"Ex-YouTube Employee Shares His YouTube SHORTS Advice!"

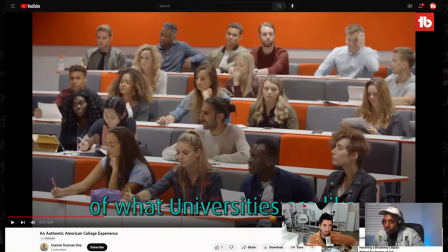(81:58)
Like I'm gonna say like there's almost like three buckets of like B-roll. One is the B-roll where you film yourself, like the Matt Diavella, the one that we talked about, that, you know, is definitely higher lift, takes more work.
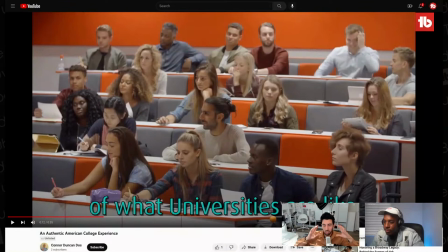(82:11)
And then the other extreme is this. It's like stuff that looks so staged that it's like it turns people off. The middle route of that, if you can't film your own stuff or like maybe like you gotta get a video out,
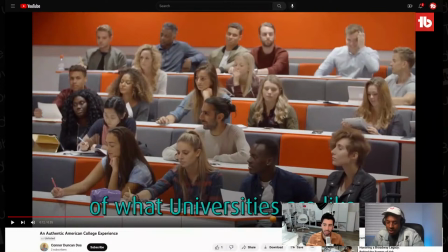(82:24)
is find stock imagery where you don't see faces. Right. And that's something where like I don't think enough people talk about, but like think about this. It's like if you see like maybe you like can match the skin tone to like somebody, like, you know, if you're talking about school and they're like writing on like a notepad, like people can assume maybe it's you,
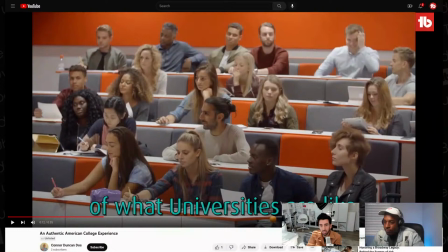(82:42)
but at the very least you're not introducing a new face, i.e. a new character, to your story. So think about that in terms of your B-roll, because right now I'm like, oh, this is like, I feel like I'm watching a 1990s company recruitment video by seeing this.
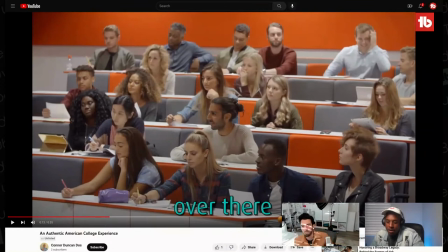(82:58)
Right. And honestly, like, you know, there's two things that I see as an opportunity for a lot of creators. One, shoot more. Always take your phone with you. When you're out at these universities, when you were there, think in the future, like, man, this would just be, if you don't touch this footage for a year, that's fine.
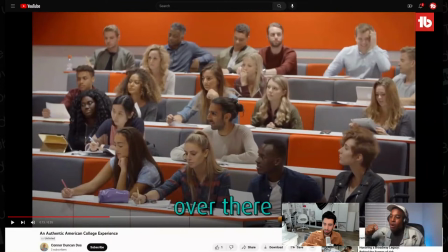(83:18)
Just capture these moments that, you know, like, oh, I want to tell this story later and archive it somewhere. Yes. Two, honestly, like a simple win for me would just be like, oh man, there's all these local community colleges by me, whatever.
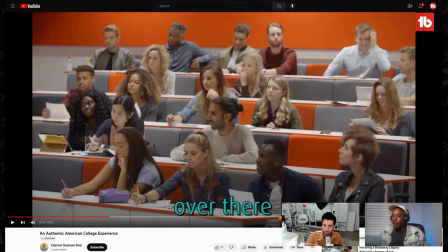(83:34)
Like, let me just get meet standing in front of three different ones so I can cut one, cut two, cut three, and cut between three of them. And immediately the production value is so much higher based on 30 minutes of work. 100%. I think that's something I did when I was at YouTube and Instagram.
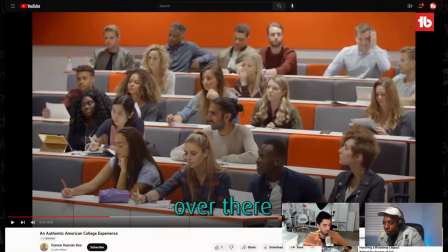(83:53)
I just try to get little moments that now I actually, over the holidays, I took my hard drive and organized an entire folder of like little moments from like my being on the set of YouTube Rewind 2014, being there on my first day.
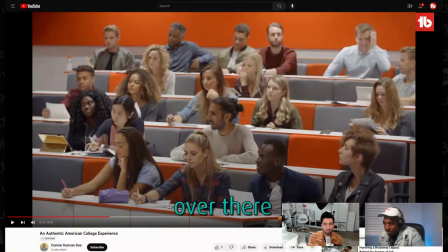(84:08)
like getting my nuclear hat at Google, yep. Into like Facebook's headquarters when I started Instagram. Like those are things that like you at school, you as a kid, like are going to speak way, way strong, more strongly than seeing a stock imagery. Mm-hmm. So 1,000% agree with you, Judah.
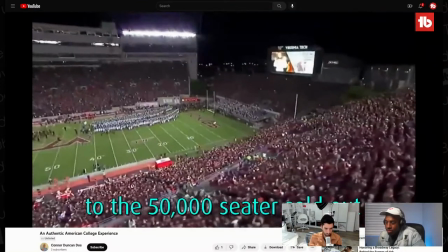(84:26) From then saved to X-style frat parties to the 50,000 seater sold out football games, it's a totally different the audio I can't hear.
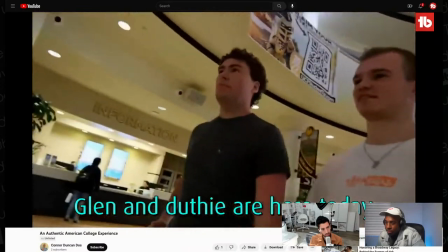(84:33) I could ever comprehend, and I want it. So that's why me and my friends, Glenn and Duffy, are here today. We're going to become students for the day at the largest university in the United States.
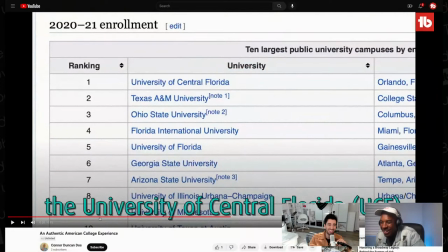(84:40)
Where was that footage earlier? What's that? I think that was like a university shot or so.
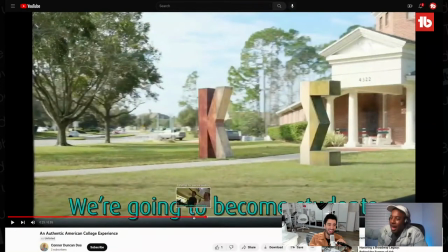(84:45)
Where is it? See, he led with the like stock and then followed it up with the in real life footage.
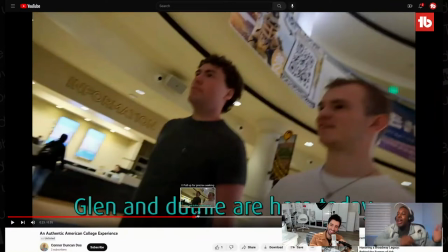(84:53)
That should have came way earlier. Way earlier.
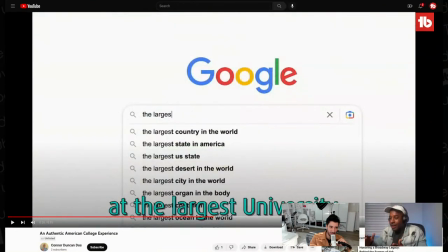(84:56)
Like, if we're gonna throw in any B-roll, which I don't like that, like for one, it's clashing because now you have all these different types of shots.
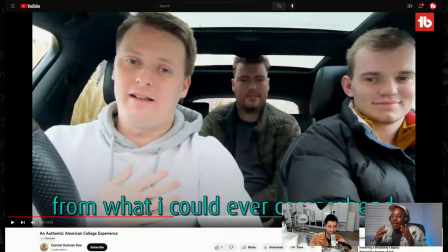(85:04)
It's clashing in my opinion. But I because of retention, I lead with the best. Lead with the best. Lead with the best. You might get away with that at the end, but just lead with the best you have to offer, and then throw in the stuff.
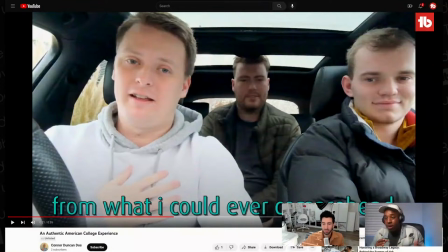(85:19)
Like if you're like, oh, I don't have this footage, well, use it first. Always use it first. Use it like that's how I see it. 100%. And then I also think about what did Disney World have to do with this video? Now that we go through it, I'm like, that feels like such a departure.
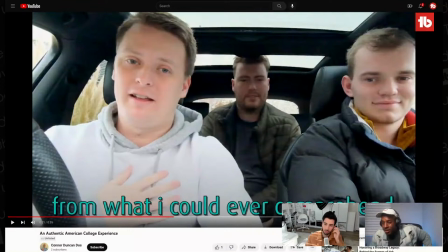(85:33)
It's like, yeah, there's these things you couldn't like experience, but Disney World now, I thought you were going to Disney World. But now that I go through the video and I take a closer look at the headline, it's just the intro feels mismatched for even more reasons that we talked about.
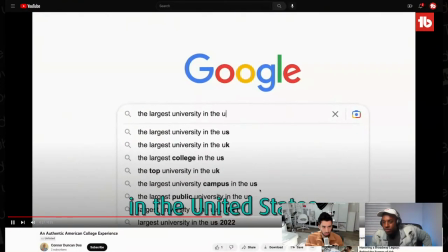(85:48)
So I think we're here.
Largest university in the United States, the University of Central Florida.
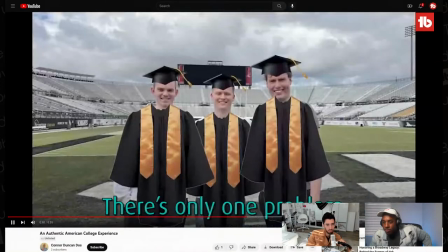(85:53) There's only one problem.
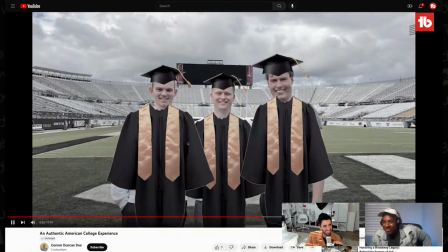(85:56) It's kind of funny, but we're not actually students.
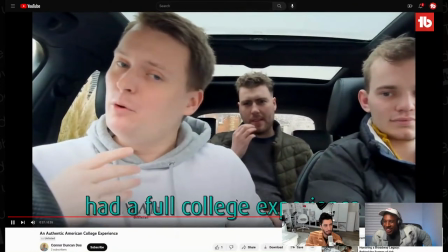(86:01) However, in order to say that we've had a full college experience, we need to do a few things. Number one, we need to go to class.